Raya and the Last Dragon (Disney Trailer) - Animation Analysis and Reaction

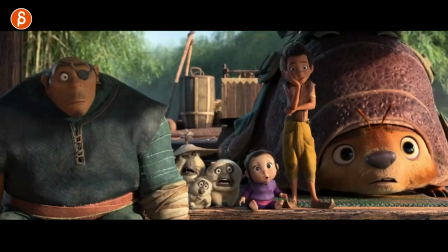[23:54]
This would be something also for someone who starts off, I would say, at a company, right? Here's a shot, couple rigs, couple poses, not much to animate, but big to pose out. They all have to be different. It's cute. I love all these guys. She's different, different, different, different. Obviously, they're all somewhat shocked, but this would be a great shot to start with.
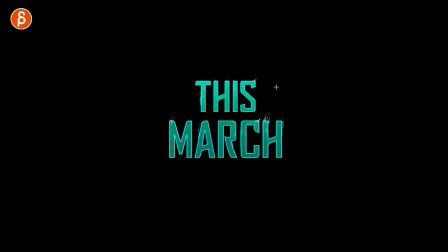[24:14]
A little bit of a moving hold in all of those with a little bit of decompression in the shoulders.
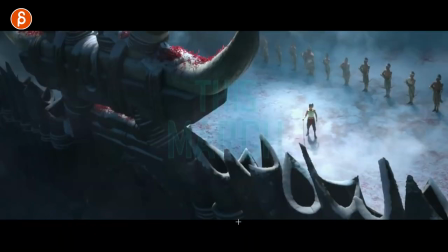[24:20]
Great. All right, here we go. Time for the montage stuff, right? All right.
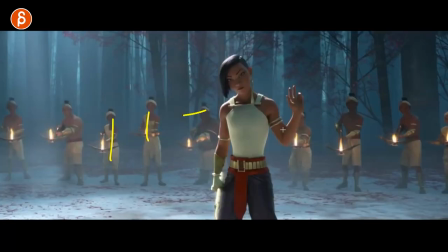[24:29]
You got to have your offsets in here too. Even this here, you got your contrast of heights. I don't know, for me, it's always in terms of shot composition, right? You still have to put in all those characters. You got to look at variations so they're not all super straight, unless that's the point.
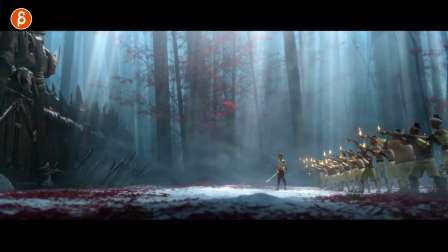[24:41]
It's like some clones army or some robots, but you can see all the offsets there. You got to think about that. Cool shot, by the way. Clean silhouette. Really cool look. I'm really looking forward to this.
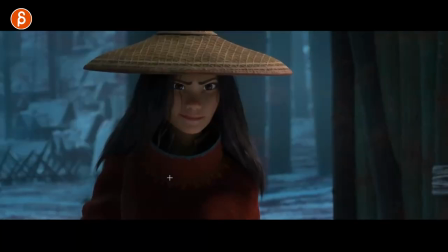[24:53]
It's going to look fantastic. Yeah. Yeah, there we go, face off, also lean.
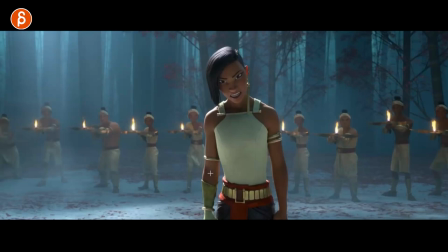[25:01]
That's something else. Again, all the students are gonna be tired of me saying, if you're a student, but you know, if you're talking, it goes back into don't grab your character, right? Who's in the default, this is a horrible thing, but head, arms out, default pose, right? Your rig pose and you bring down those arms and that's it.
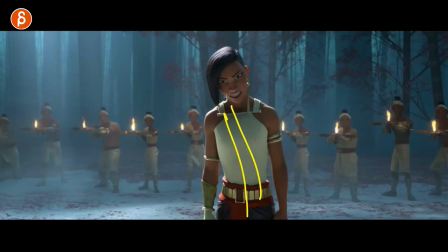[25:17]
Sure, but then what's the attitude here, right? There's a slight lean, you got a little side tilt of the head. You could do your whole lip sync like that. That's already an attitude. Cool. A little tiny detail things in the eyes here. That's great.
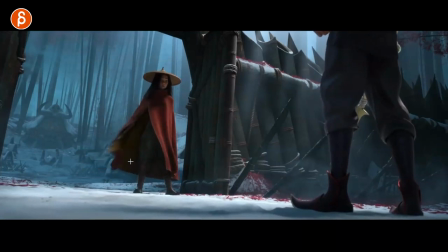[25:36]
That's cool too. Cloth at the end though. But it's kind of a neat. What is she going to do? It's kind of like anticipation before the visual reveal. Still a clean silhouette in terms of color.
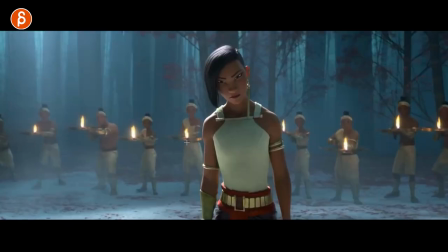[25:50]
It's great. Slight reaction on here. Not too much. There's slightly more worth than her.
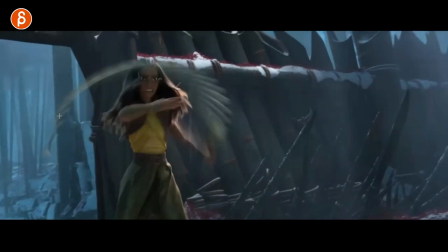[25:57]
Oh, neat. Look at that. Look at that sword. Love all this.
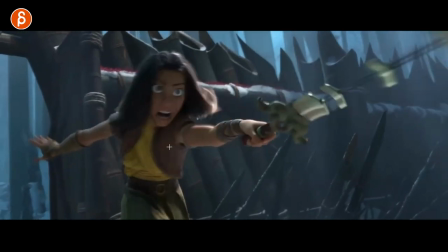[26:03]
That's when I go frame by frame. Look at what you can do. Good reminder, too, if you work on a feature, right, you're still going to have blur.
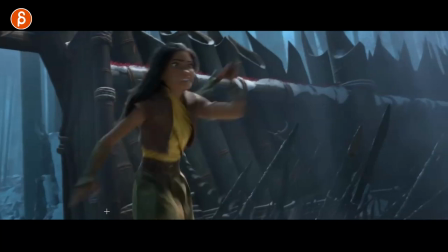[26:09]
You have to look at, well, some things you're not going to see that clearly.
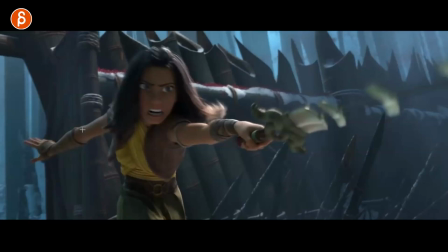[26:13]
So sometimes you're going to have a clear silhouette because the blur is not so pronounced because the movement kind of ends.
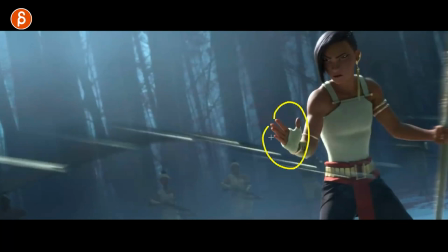[26:19]
Then you can push that pose. Nice offsets in the fingers.
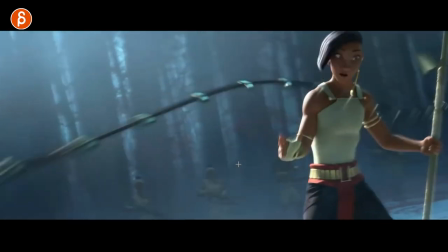[26:24]
that's cool too in terms of body mechanics like that could be body mechanic shot right again right you have someone holding something and then this
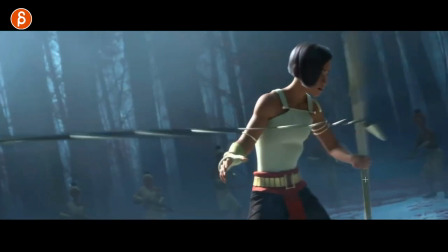[26:32]
is getting pulled well it's going to pull this first it's going to rotate your wrist and then it's going to pull your arm and at one point the
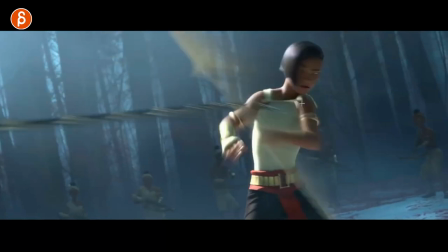[26:39]
arm can't pull more unless you dislocate it from the socket there so it's going to pull and rotate from this side the chest and then the root follows how long is this shot cuts out soon you can do a bit of a continuation with maybe a one step forward a couple seconds that's
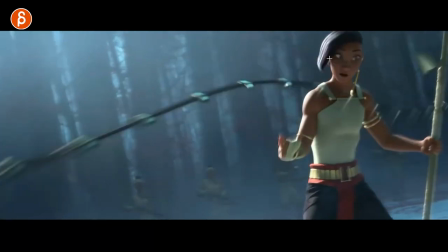[26:59]
your bottom mechanic shot right love all this and then you can have a little bit surprise mode of whoa what happened not too long
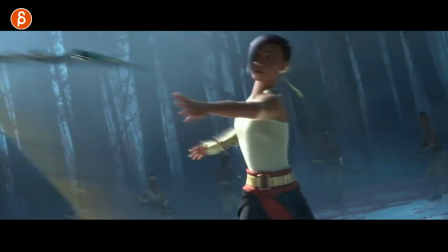[27:07]
i mean the academy semester is going to start in what two weeks ish something like that i will definitely show this or at least talk about this that would
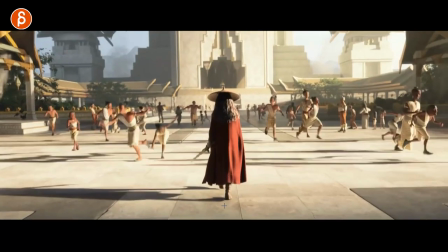[27:15]
be nice short shot to do oh yeah now we are into the action montage
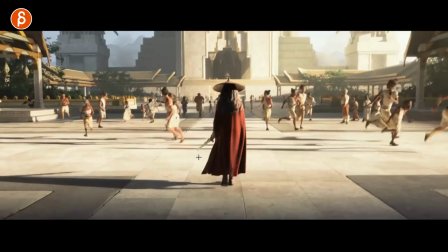[27:23]
they all have leans too though clean silhouettes look at that that's cool i love this this was really cool and watch the first time i love the energy of craziness going this way but more determined different speed the
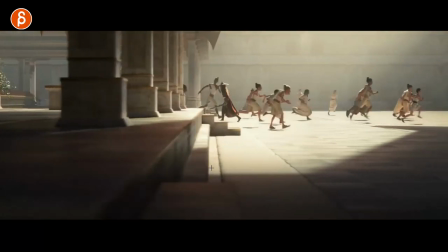[27:36]
other way and especially here i love stuff like that she's very locked to the camera
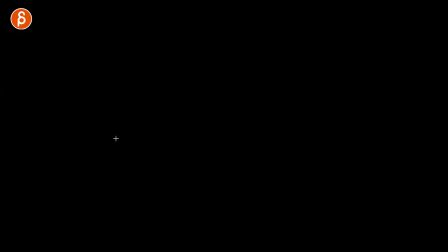[27:41]
everybody going this way she goes this way foreground elements as a wipe into this.
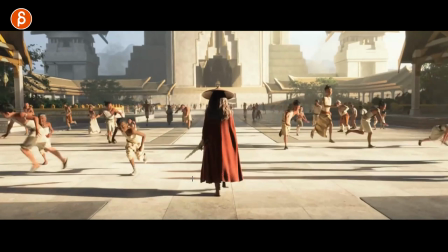[27:48]
I love that stuff. Good little handheld-y, action-y moment there.
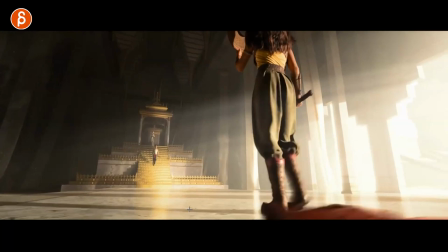[27:54]
That's great. Don't underestimate how hard it is to do.
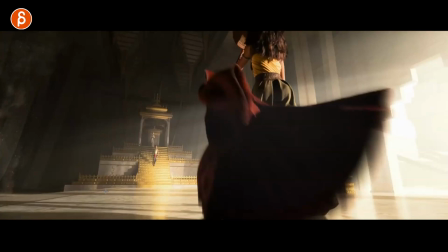[27:59]
I mean, walks in general hard, but downstairs. I like this here.